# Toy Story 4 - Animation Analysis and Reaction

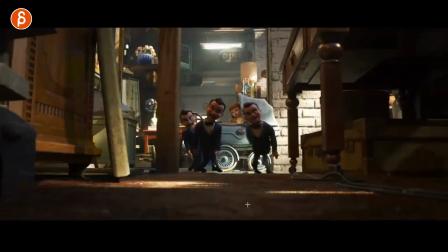That goes back into just the fun of this franchise where you have to so many different properties of like more of a wooden solid body and maybe hands,
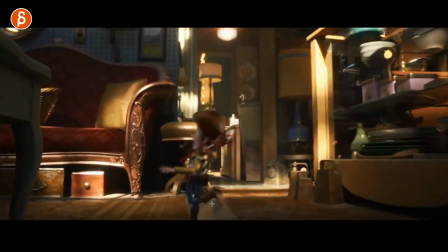but the rest is very loose because of that puppet style.
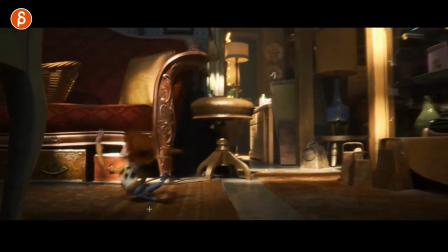Look at this, sorry I gotta frame through this leg poses so good so
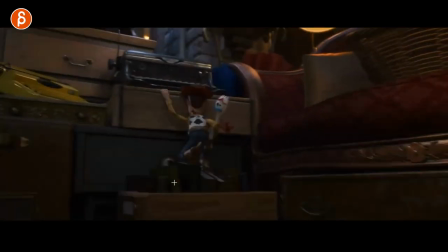great and then a clear moment on the face it's just so good you could really frame through that whole movie just absolutely fantastic and then it goes
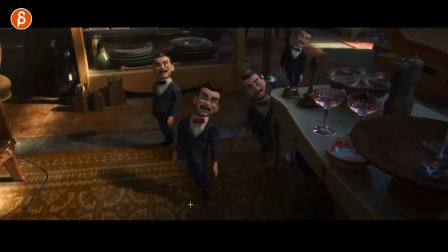back into just them just the zombie like nature how they swing those arms but they still they all move differently and even detail like this this
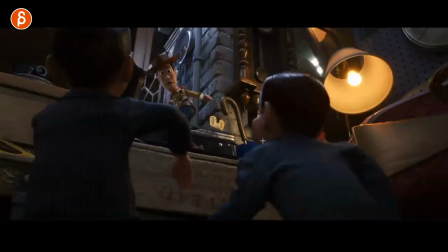guy BAM just a little little bump in there again
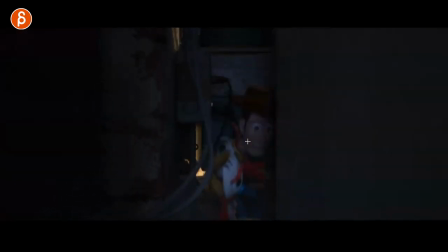this whole thing this whole sequence here goes in fantastic
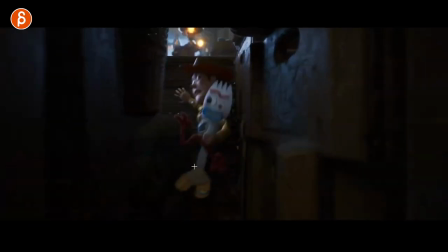production design environments and rendering so good this is cool too just seeing the properties
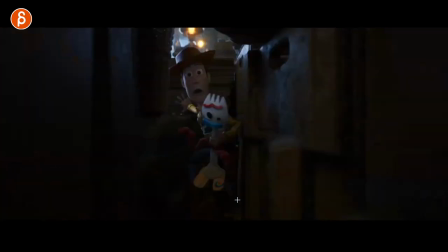because of that that with a freaky face right it's a camera so good and same thing again with these
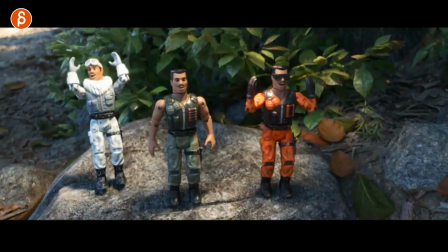characters because of how they're built just the axes and how they can actually move
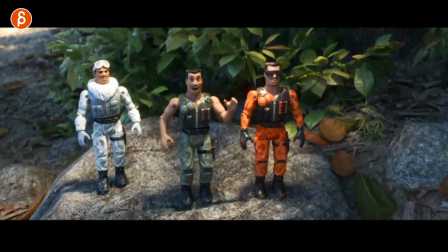but also wanted to show this is because it cracks me up but they're running joke that no one high fives him oh and he waits
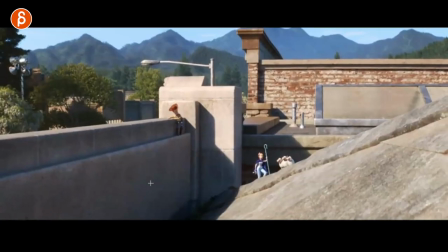but then watch this as they oh no i cut it out oh did
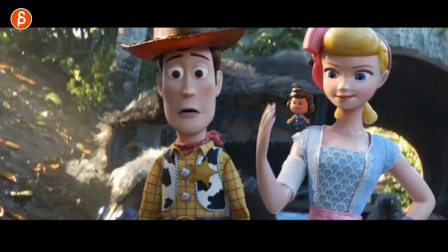i not do this i did not do this oh i thought i did there's this
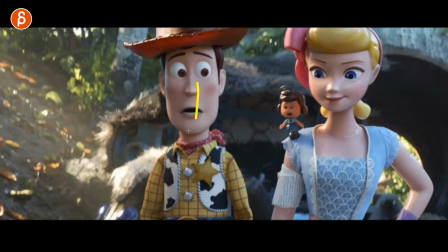moment where they talk and then they give
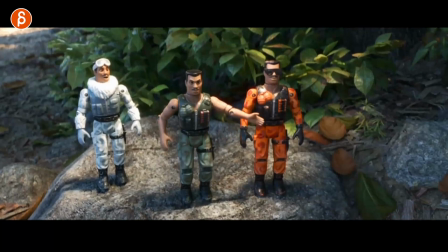more high fives and then he looks at woody woody doesn't do anything woody actually turns and his arm just slowly slowly slowly goes down until he walks away oh i thought i put that into my collection as well so good again whoever animated
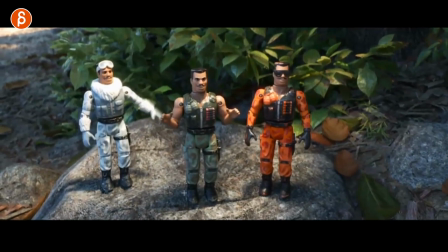this man this is so good crack me up now
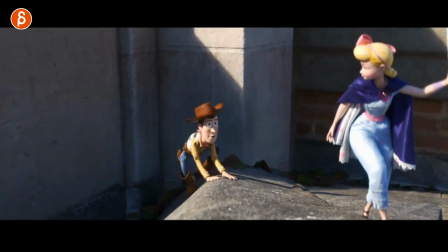this is something where goes back in that series about environments i think it was stefan schumacher's shot where the kid as you got the the ground and you got a
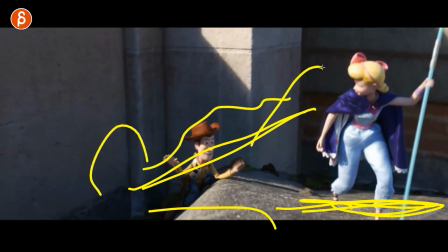pond or and then there's a log and a kid jumps up and we're going and jumps onto a rope swings and goes down my whole thing is how
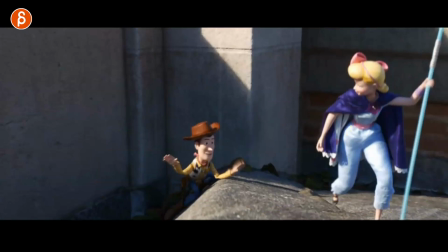the the log because it's narrow because it's tilted gives you all kinds of opportunities for asymmetry and just different mechanics and this is the same thing here as this character lands you can see with this angled surface
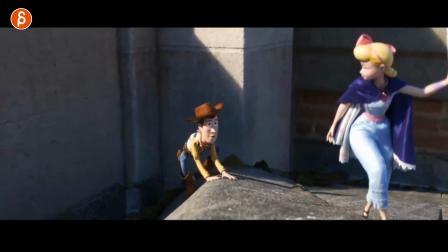how the character has to get up it gives you immediately asymmetry more interesting posing but
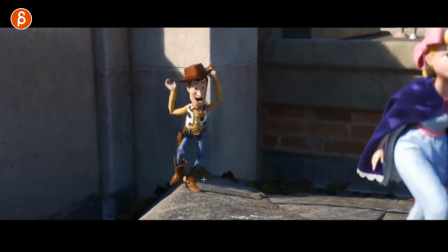also because it's narrow and i would say slippery but look at woody here whoa that moment all of that is because of this so when you do have your character in a scene it's just to me more interesting to have the character not be on a flat surface everything is always on a flat
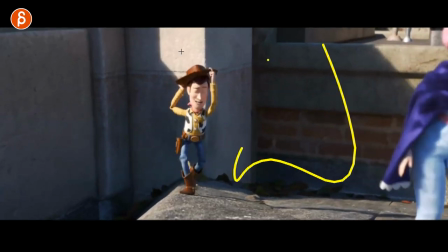surface again that being said there are beautiful shots where there's nothing there it's a flat surface and it's a character in mtc and doing
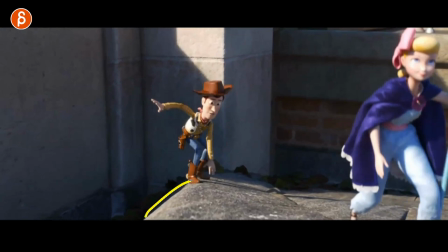beautiful animation what if you are putting in a set i'm just saying think about the elevation of it the changes the surface is that super
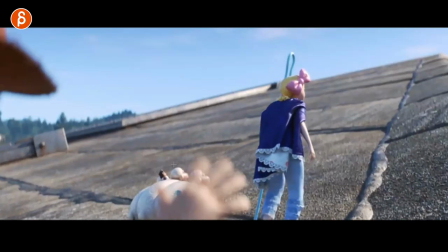slippy this could be ice or something else where again it would change its body mechanics but it just adds more detail and more contrast speaking of contrast i
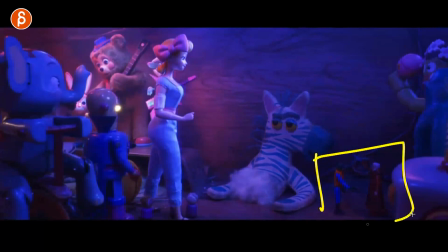love this here too that whole sequence and the lighting i'm including this just because i'm a nerd and love star wars and you got this where they recreate the cantina
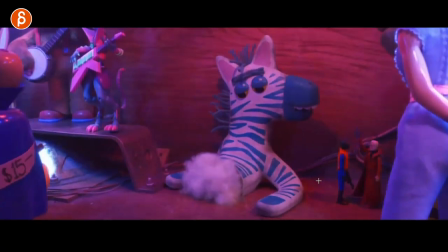scene because we are kind of in a cantina with music and he chops his arm off even have the Wilhelm scream arm is
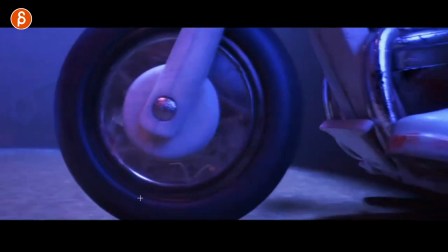off again whoever came up with this idea nerd nerd and I love it this goes back into the material of the character but I
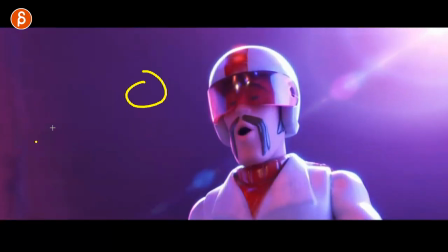love this too where just the staging he comes up I technically got the face and the camera looking up and you can see how the body is and with the head right you got the head and it looks like he's almost looking down almost you can see this he's
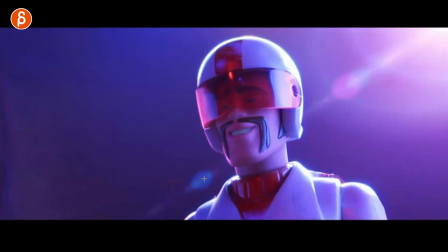definitely not looking up but it's just to make him look more heroic and then you cut to the next shot look at this i love this
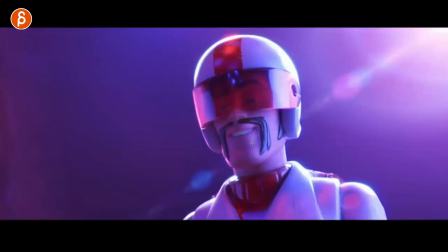it's actually the reveal that he's small and he's on the head is tilted back which again is not in here and it's totally fine for cheats this
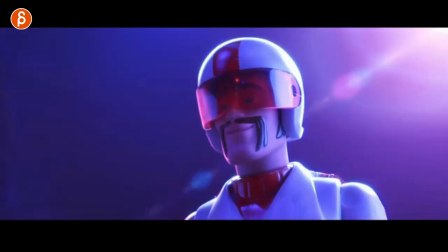is something that if you do a shot maybe that's something that you want to do as well here you would animate and maybe it's like like
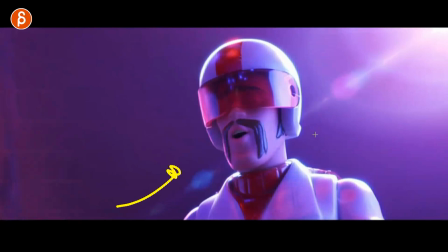here like a character introduction and you kind of build them up with a specific camera angle whatever you want to do to make it with whatever special
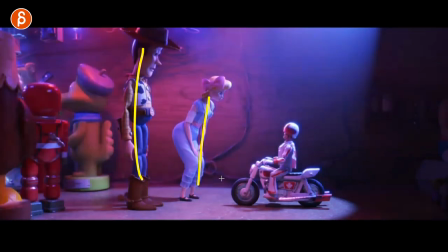feel and then you cut to this and now you can show full body mechanics and they can do something else but you use this cut also
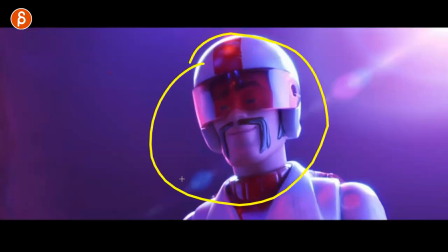for humor so it doesn't always have to be all about beautiful animation in one frame or one shot what about is there extra humor extra you know your your sense of humor and your sense of well this is this is how i would do something dramatic or detaining or sad or funny maybe
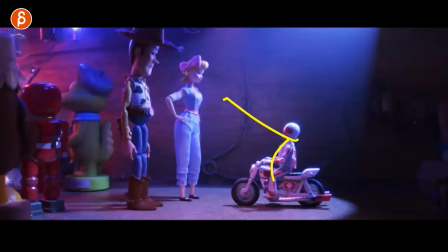it's through a cut and then the real that the reveal that this is actually the angle this makes sense so maybe
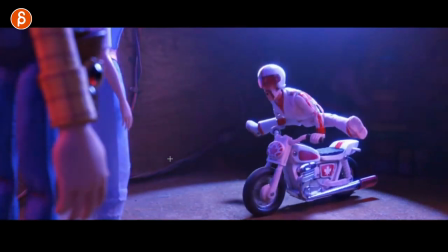think about that maybe you're really really good at establishing shots and paying them off across multiple shots and within a sequence i love this too how this bike moves
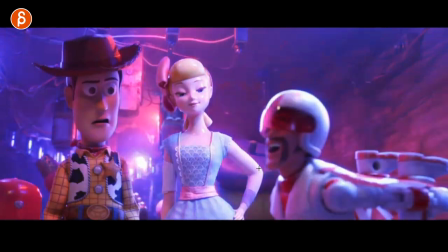all that wiggly stuff oh man this is so good that's so good then we have this one here and i thought this was cool
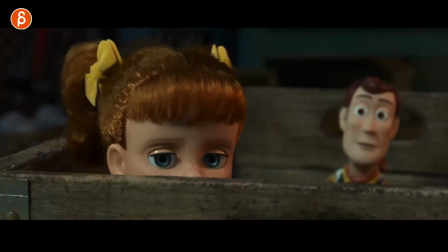too maybe a bit trickier to pull off and i would i don't know if i'm super sure if that could be something for your for your real for students because i mean students would i can see them being hesitant and then doing something like this but what am i talking about i'm talking about this where the focus is on this character and i'm including this here just because
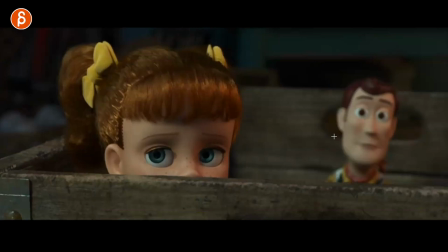yes this person is talking and you have lip sync but you can push the depth of field even more and make this even blurrier so it's just there for context that here is a person saying something but the main focus is on this character and just listening and reacting i love this that
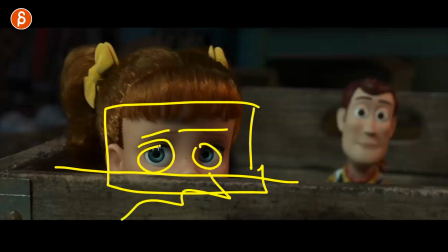you don't see them off you see nothing all you see eyes and eyebrows and the actions of head tilts and angles and changes
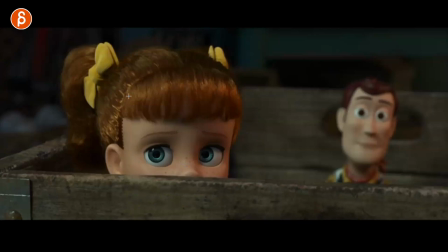but if you are new to lip sync and you want to practice something like this this could be your setup could be looking someone like someone over a fence or a little kid over a bed frame i don't know whatever you're doing or maybe a kitchen counter and maybe talking hey man you should get those cookies
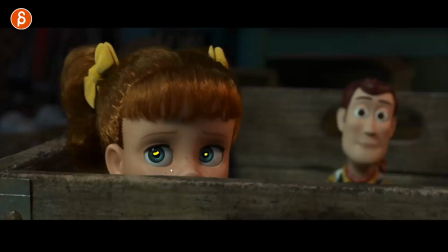and this is the kid oh should i really go i can't steal cookies and that's the content of the shop but you have somewhat lip sync that's blurry so you don't really have to worry about all the fine detail of polish and now you can practice eyes and look at this just the
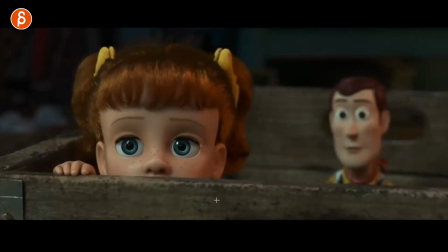looks the darts the blinks the whitening also love this by the way just the properties of those eyes how they go up and then they have that little little spring action there boring just a bit again because of the properties of this of this doll so good but tiny tiny stuff again blinks
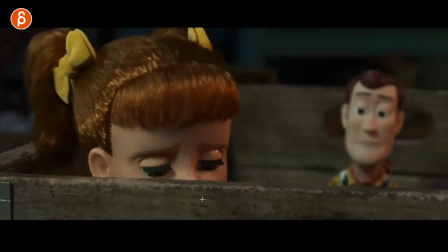looks and even this when she would talk it just mainly sold through this and the shake in the head i think this could be an interesting
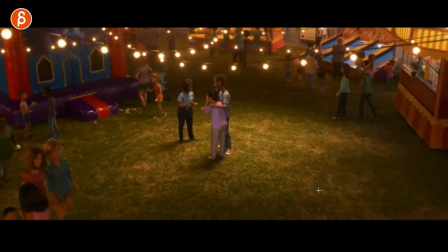setup for your shot now moving on to this this is interesting this is not nothing where it might help you but i think
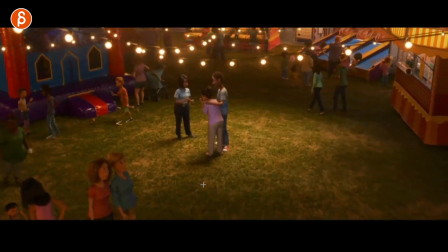nowadays mocap is used more and more in shots but even in cartoony work where i mean you have all of these characters especially if you watch the movie towards the end there's a lot of people there I mean it would be faster to add mocap in there and I'm they're still cartoony I mean if you look at their movements
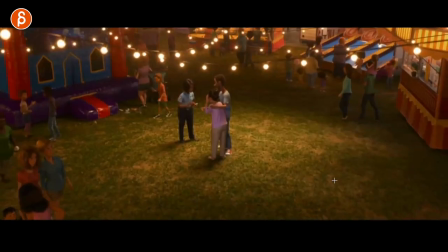all still very cartoony but if you look at this character I wonder if this was mocap this could absolutely be mocap and I'm very curious anybody knows comment I'm very curious but to me from production point of view make
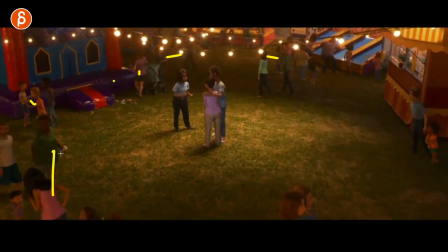total sense shoot some mocap applied it to the to all those characters much faster and then do another pass of changing the timing of it,
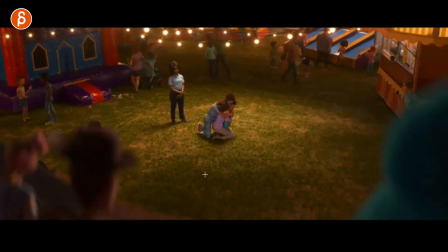changing the posing, gives it a bit more of a cartoony feel so it's consistent, right? You don't want something super photoreal in the middle of something cartoony, but I think that will make a lot of sense production-wise.
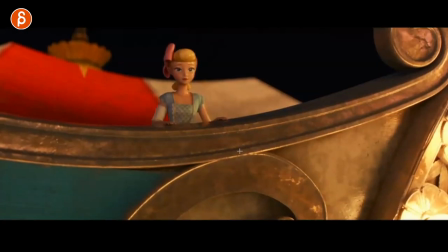Also, love this at the end, just the reactions,
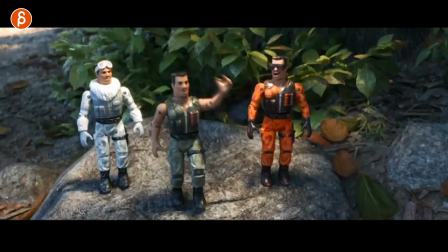subtle head turns, but this is because I kept recording, so I'm going to skip over this because it just makes me cry.
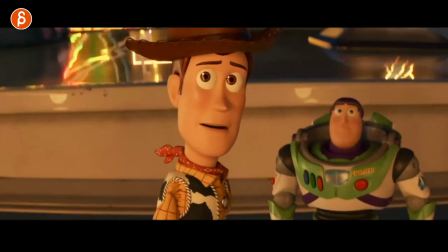It's so sad, but it's so awesome.